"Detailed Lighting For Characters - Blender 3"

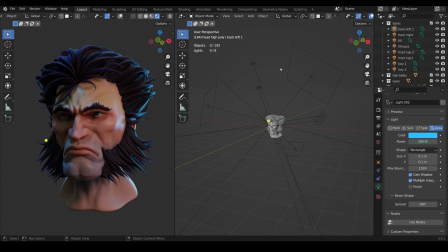It does follow the basic 3-point lighting system, but I needed a bit more lighting in there to boost certain aspects such as the hair and highlight certain areas.
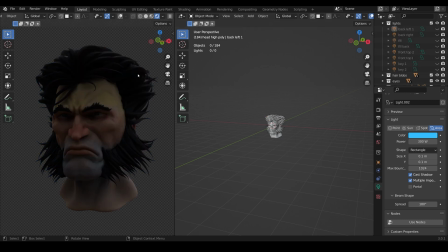So I'll quickly go through each of those. So here it is with no lights at all. So we've got an HDRI in the background offering a very small amount of light.
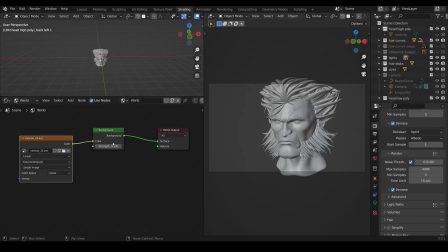I'll quickly go to the shading tab and you can see my world has a strength of 0.23.
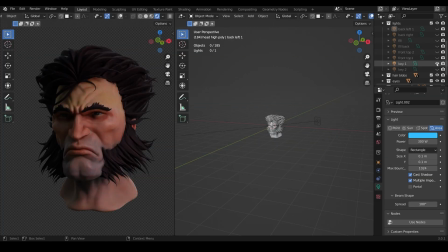So it's a good place to start from. The first key light you can see there, very small, quite powerful. However, it's worth saying that if I click on the model, press N and show you the dimensions, this is a big head. I never resized it to be the right size. So it is 2 meters big. And click on the light again.
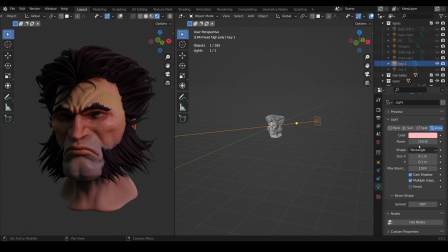So the power of the light is obviously influenced by the size of this object and therefore doesn't seem as bright as 150 watt on a real size face. I've given it a bit of color again. It's got this sort of pinky tone and across to the reds to give it that sort of angry look. And again, it's very small, so we've got a nice lot of detail in these shadows.
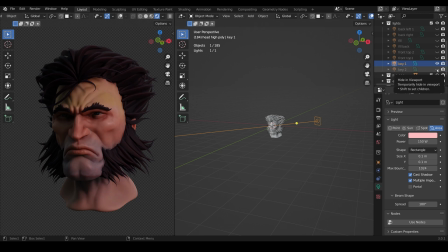The second key light, if you watch what happens, particularly to the eyes, you can see that it offers just this tiny sparkle in the eyes. And you can see it quite quickly thanks to the RTX 3090. It's wonderful having that almost real-time performance. So if I click on the light, it's only 15 watts, which is very dim for such a big object.
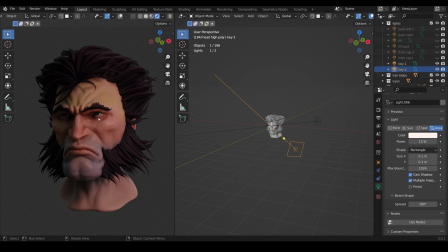It's close to white, so I get sort of white reflections on the eyes. And that's the main reason I was using this light. Quite small, but all I really wanted it for was these tiny reflections which offer life to your character. If I turn it off and on, it makes very little difference to the actual lighting of the face except this tiny reflection in the eyes.
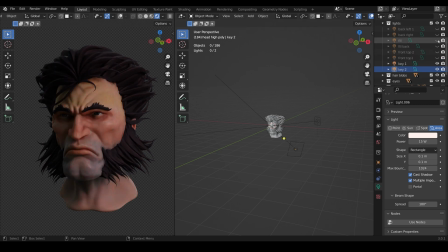Then we've got the fill light off to the side. Now if I turn that on and off, you can see that it doesn't offer a huge amount. Let's click on that. It's only 10 watts and it's got a greeny color because I like to vary the color from one side to the other. It helps give my characters depth, but that green light is just filling in the side here that little bit.
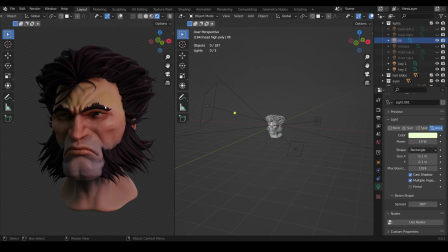So very minor. It is quite big, so it offers soft shadows, so it doesn't fight with the intensity of the shadows coming from this side. And that's quite important with your fill light. Then I've got my back lights, back left and back right.
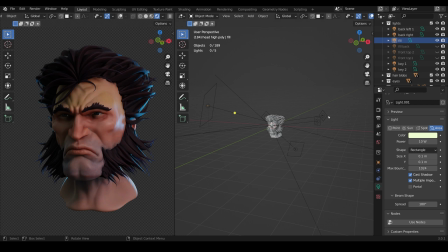And you can see instantly that highlights the hairs. And again, both of those, 300 watt and 300 watt as well. And again, it helps our character pop out from the background. Now the extras on this one, I've got a fill back. And if I click on that,
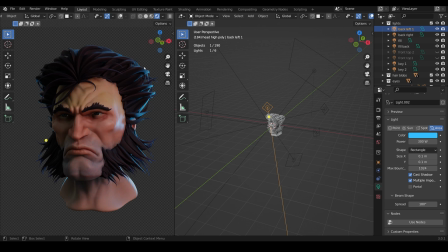it's a big light that's offering a bit more intensity to the top of the hair because the hair was such an important feature in this model. Again, if I click on that, it's the same color, blue, very powerful.
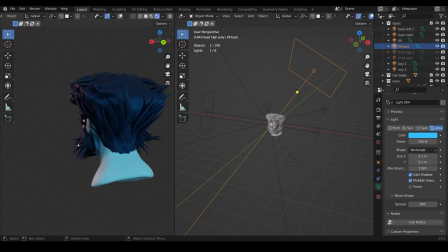And if I go around to the back of the model, again, it doesn't look that great from the back, but it helps it pop out when I come to the front like this.
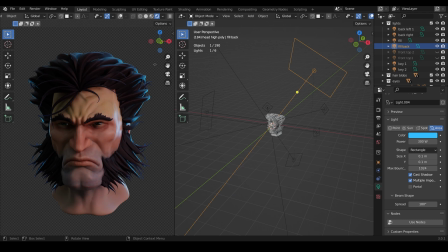So these backlights really highlighting the dynamic qualities of this hair. Lastly, I've got two front top just there. So if I come around to the side, you can see that's coming down the top and you can see the difference that makes. Just gives a little bit of shape and substance to the top of the hair here.
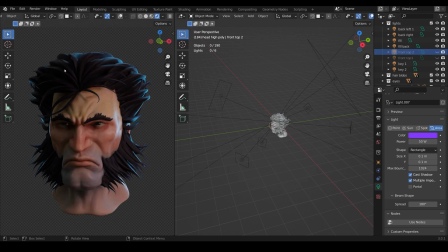So if I turn that off, it sort of blends into itself a little bit, and turn it on, you can see it just highlights areas of that hair and gives the hair a bit of substance, bit of depth, so you can make out the shape. I've given that a more purpley color just to offer a little bit of difference to the light blues at the back here, and it's a lot less powerful than the other ones.
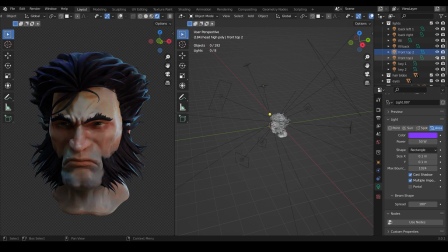Then we've got the front top two, and see what happens to the face with this one. If I turn it off and then on again, and let's actually select that one there, you can see that it's coming right down the front, hitting these hairs here and giving them shadows onto the face. And I was just experimenting there, having a bit of fun, seeing if I could get some intensity in the shadows.
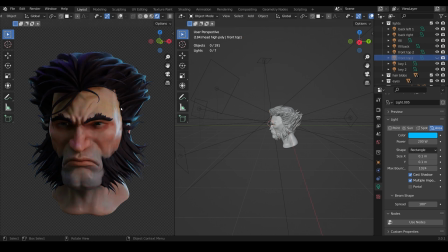Let's turn it off and see it's a little bit flat at the moment. Turn it on and we've got a bit more intensity under the eyes, highlighting the sort of deep crevices of the face.
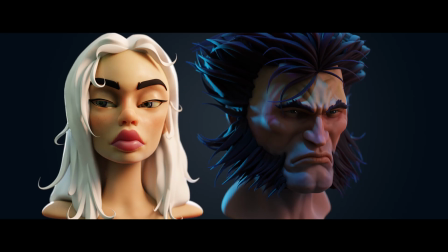So those are all the lights of the Wolverine character, and you can really see the difference that makes, giving it a much more aggressive,
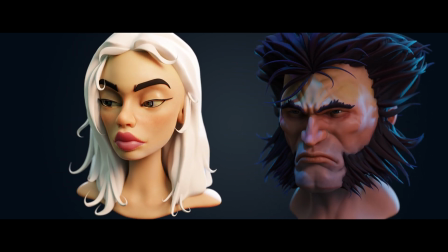intense look as opposed to that sort of more romantic look of the female character.
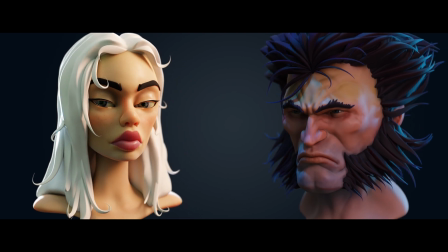So there we have it, that's how I go about lighting my characters.